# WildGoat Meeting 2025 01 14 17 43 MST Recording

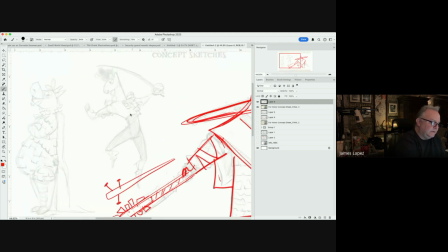[36:37]
Even this is fun. What I would probably do though is, you could even take this a step further and really enhance the
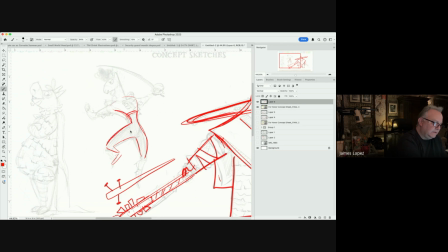[36:54]
kind of like the matador thing by even taking the shapes like the cincher, up here, and then maybe this is little tissue frill, you know what I mean?
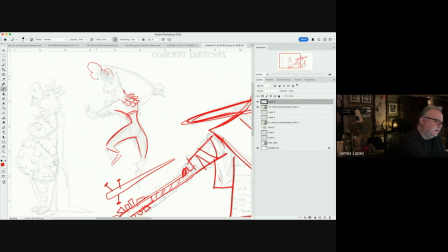[37:09]
Yeah, And even this you can bring it out more. shorthand like that, this is kind of a nice shape, you know what I mean?
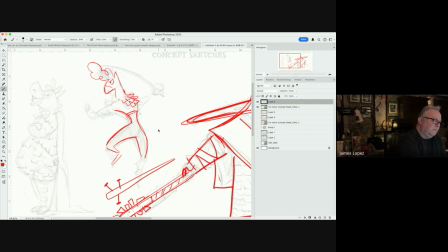[37:22]
But yeah, like I would kind of go in this realm like that, where again you're giving these proportions here, and then you could kind of figure out maybe you could do like the little frill on the end as the cuff,
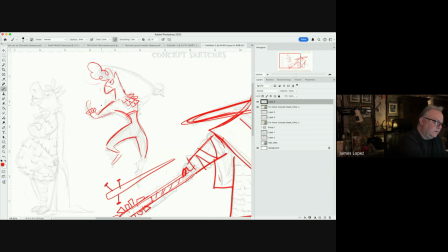[37:38]
you know what I mean, to the shirt. That might work, figure that out.
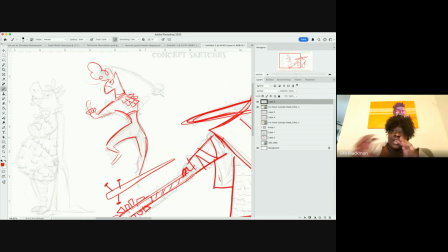[37:47]
Yeah, there's a more fleshed out version of this where I was trying to imagine that instead of like giving them actual clothes,
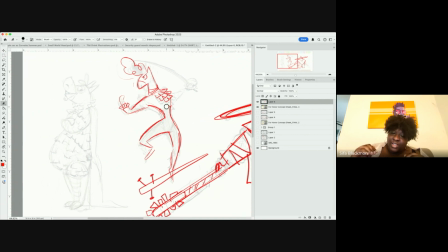[37:55]
that they're the different color variations kind of create the idea of clothes.
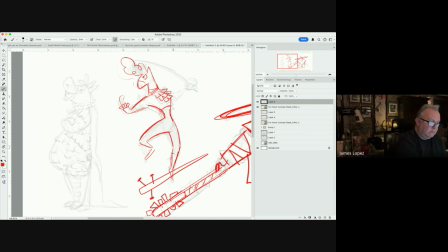[37:59]
So like, I had the idea of like their boots being a color pattern, and it makes in the style of a traditional lucha boots or even Spartan boots. Yeah, exactly. Yeah, good thinking. Yeah, that's what we were doing too, is like for example, let's say if he did have a leg, right?
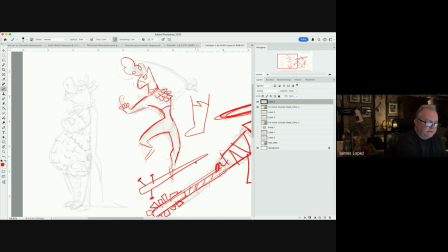[38:18]
What we were doing was doing this little zigzag thing that would naturally become like the separation for the boot. Same thing here, like we'd use a little zigzag to maybe do the trunks,
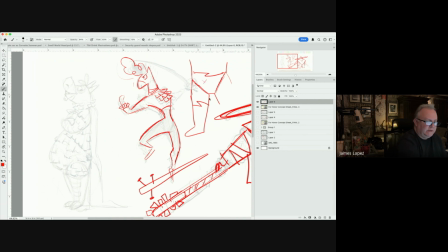[38:34]
that kind of stuff, and that would be a color set, and this would be a different color, and that would be a different color,
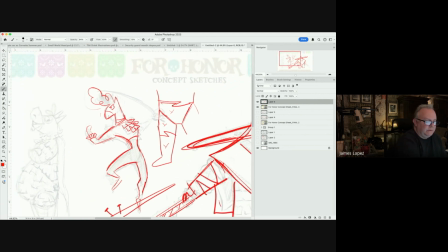[38:39]
that kind of thing. And this is where we're saying like we're doing the zigzag instead of the instead of doing something like this.
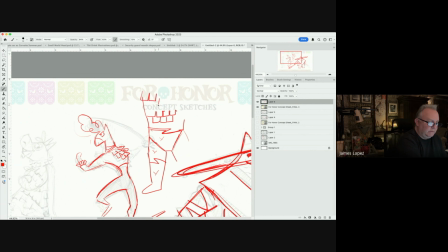[38:50]
I think for a while we were even doing something like, and what you were doing, like doing something like that, which is kind of a neat way to do it, but we thought even doing that after a while could be a little bit hard to track,
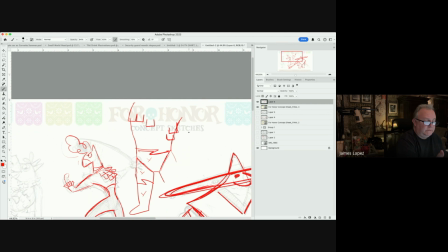[39:07]
depending on the style of movement, especially if it's really slow, like, okay, we got 3 here, 2 there, that kind of thing, as opposed to one zigzag. And even when we do the zigzag, we have to watch out that we don't do too many zigzags. You see what I mean?
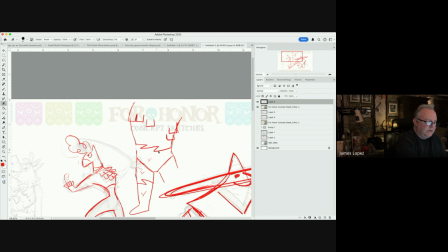[39:25]
Gotcha. So we were thinking like a stronger statement was, you don't need 2 zigzags. You could probably get enough with 1 and be okay. And it still says the same idea.
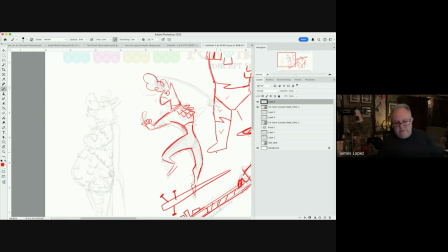[39:36]
And again, I'm kind of saying this, that this is kind of more like, symbolic of like their worldview, like we were saying, is like, how they see themselves.
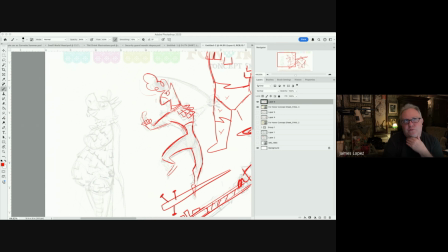[39:51]
Like, it's almost like, it's like this world doesn't actually exist.
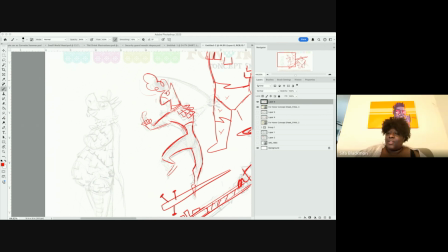[39:57]
It exists in their mind. You see what I mean? So they are always piñatas that, I guess, what is the proper term?
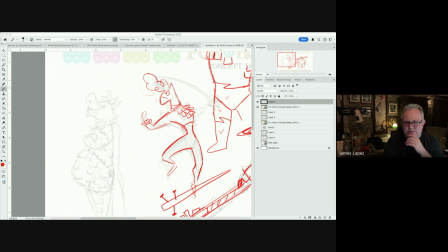[40:06]
Dissociate? Or is that dissociate or disassociate? Disassociate, where you kind of like, where your mind goes somewhere else and you're like, okay, yeah. So that's what these piñatas are actually doing, is they're disassociating, while they're hanging up there for months.
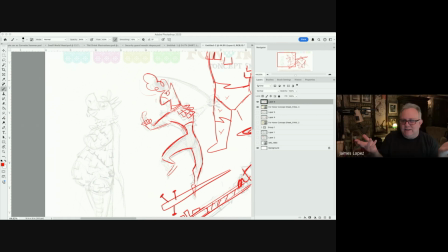[40:23]
You see what I mean? Imagining, how do they entertain themselves? So they're in their mind, they create this world is all in Miho's mind.
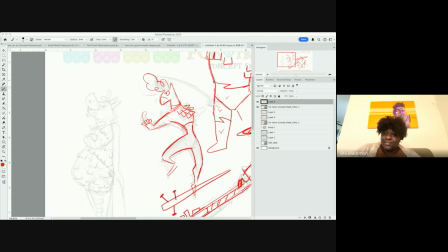[40:35]
You see what I mean? It's almost like it doesn't actually exist. You see?